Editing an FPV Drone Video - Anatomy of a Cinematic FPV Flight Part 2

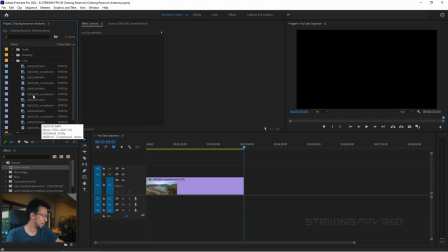So how do we do this? Well, let's go back to our clips, and I know that it's the next piece of footage, 10191, smooth.
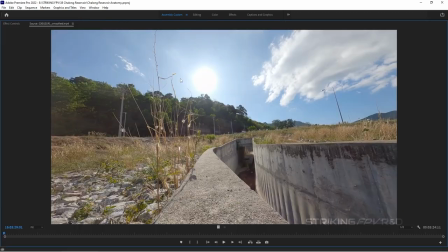This is actually the footage from the Cinewhoop, where I fly through.
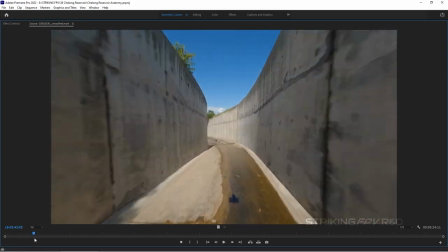This is the trench run from Star Wars, right?
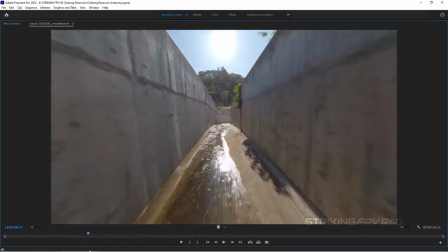So basically, I did a couple test flights through here to make sure that the signal was safe before I went for the final shot.
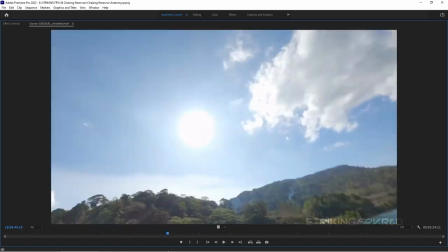And indeed, the signal was okay. I didn't get that much degradation. I got a little bit, but anyway. So this is roughly where I came in from.
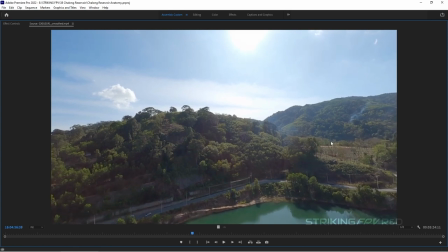I should have come in shallower, but you know, can't redo it. I'll just use the keyboard to skip ahead to roughly where I want the backflip to occur.
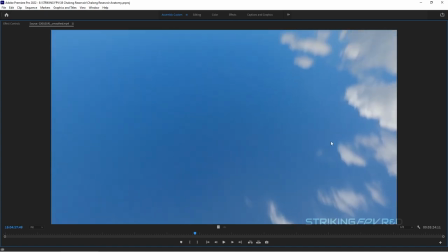This is where the sky looks the most featureless, so let's right-click, mark in,
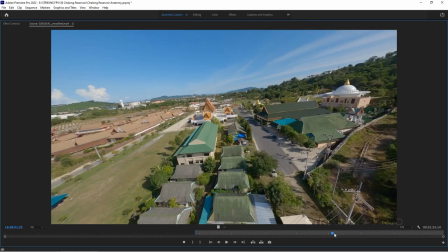and then we'll scrub ahead to roughly where the video ended, which was, oh yeah, around here. I actually had plans to continue the video and like trying to make a seamless thing into the temple but I felt like it made the video way
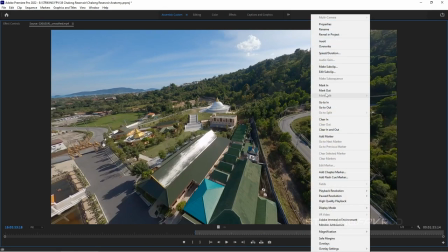too long and so I kind of just ended it roughly here so let's right click mark out if you're wondering how I full screen this I
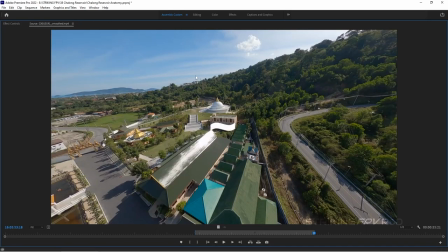don't think I mentioned how I did it you press the tilde key and basically any window that you have selected
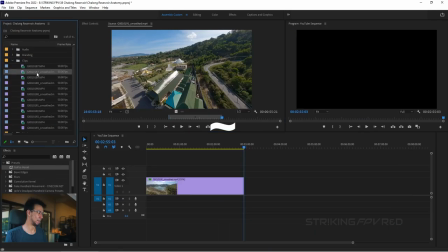will be full screened inside Adobe Premiere so even the project area called Effects Everything, which is pretty handy. Anyway, once that's selected, I'm then going to drag the footage down to here and just smash it up against that.
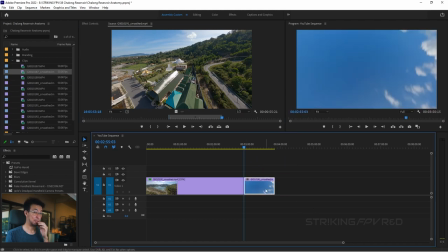Now remember, that footage is at a slightly higher resolution than the timeline and it's also at a slightly higher frame rate, so right-click and scale the frame size and then also right-click Speed Duration 120%. I will mention one other thing, you can actually reconform the footage,
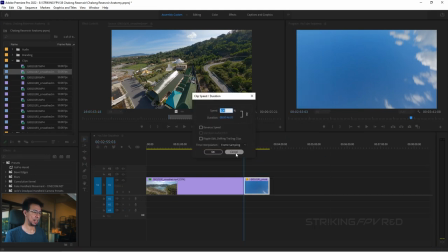which means you don't have to set the speed in here, and the way you would do that, let me just undo the speed correction,
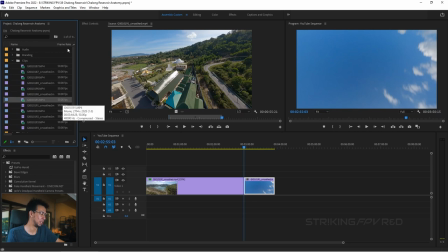is you select the footage over here, and you notice it says 50 frames per second at the frame rate, oh, let's do this one, that makes more sense.
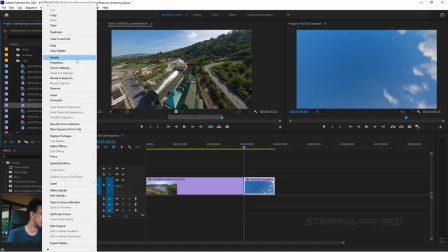If I right-click that and go to Modify, Interpret Footage,
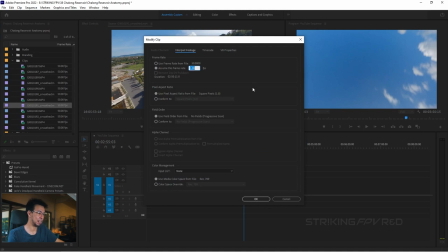we can then assume this frame rate and basically tell it to be 60 frames a second instead of 50.
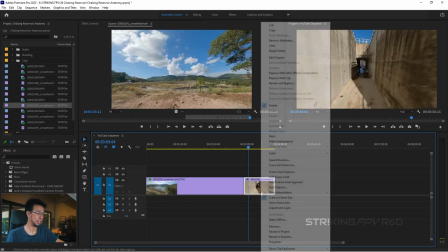If I click OK, you'll notice this footage is now at 100% speed
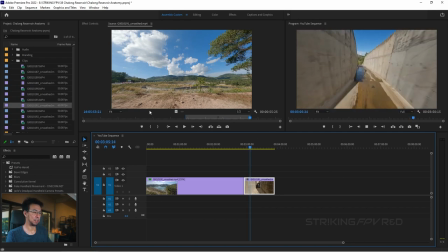but the playback is smooth because I've told the footage that it should be 60 frames per second.
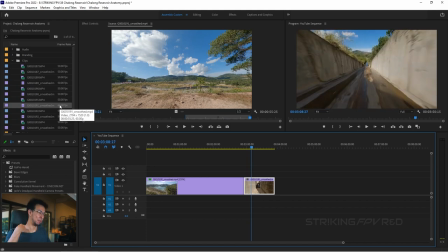This is a better way to do it than what I previously did, so that's how I do it for the future. Anyway, only other thing, let's drag the color on board, done, got the same color, and let's check the transition.
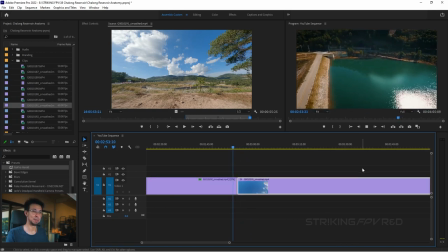Does it work? Will it blend? Those videos are old, love them though. Not bad.
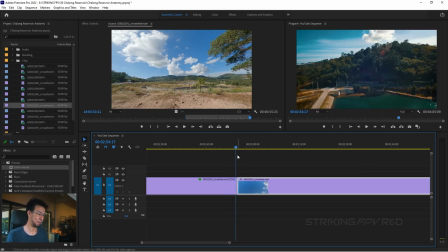That was pretty decent. I'll full screen that for, well, not full screen. Let's do this.
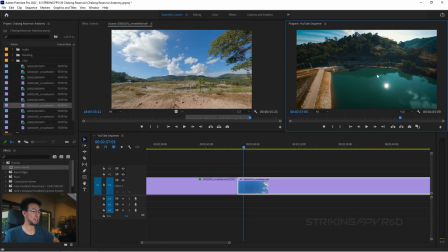And that's pretty seamless. Now the last video you'll also notice that I said don't do a crossfade. So just to demonstrate, I'll type into effects cross and you've got crossfade for sound as well. But we have dissolve under video transitions,
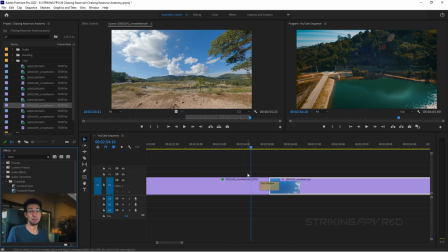we drag this over to where the clips meet and this is a kind of inbuilt crossfade and also fade to black function if you want.
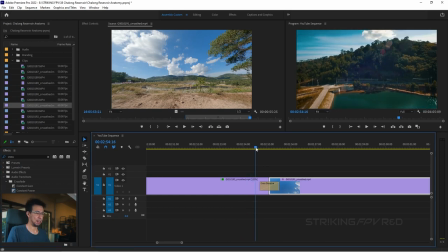And if we now have a look at it,
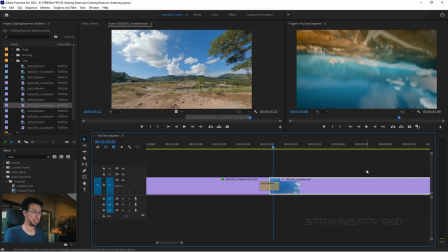oh, you see the problem there. So this is why you don't crossfade is sometimes you get this weird ghosting where one piece of footage is overlaid over the other. So the way to solve that is to just reduce the transition time and hopefully that will sort it out. Oh, you see the clouds are now also doing that weird thing, so maybe even less.
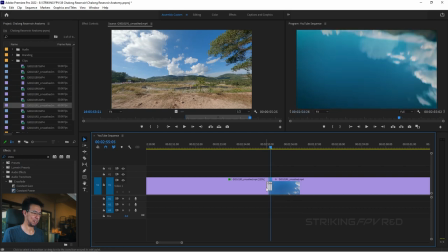Maybe slide it forward.
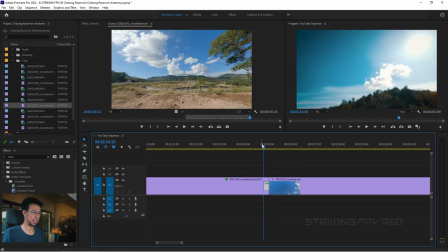Oh, you know what? That worked. Have a look at that. So this is the middle of the crossfade.
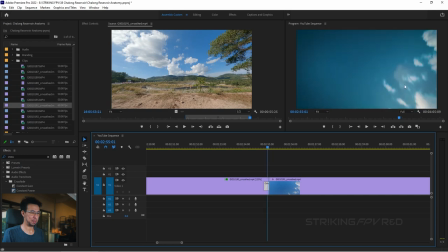And yeah, it's a little bit odd because of that point, but it's not bad.
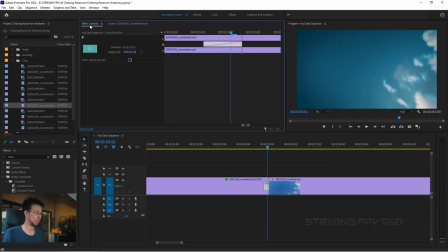If you want finer control of the crossfade, if you click on the item there and click on effect controls, it actually shows you the crossfade up here and you can reduce it even further.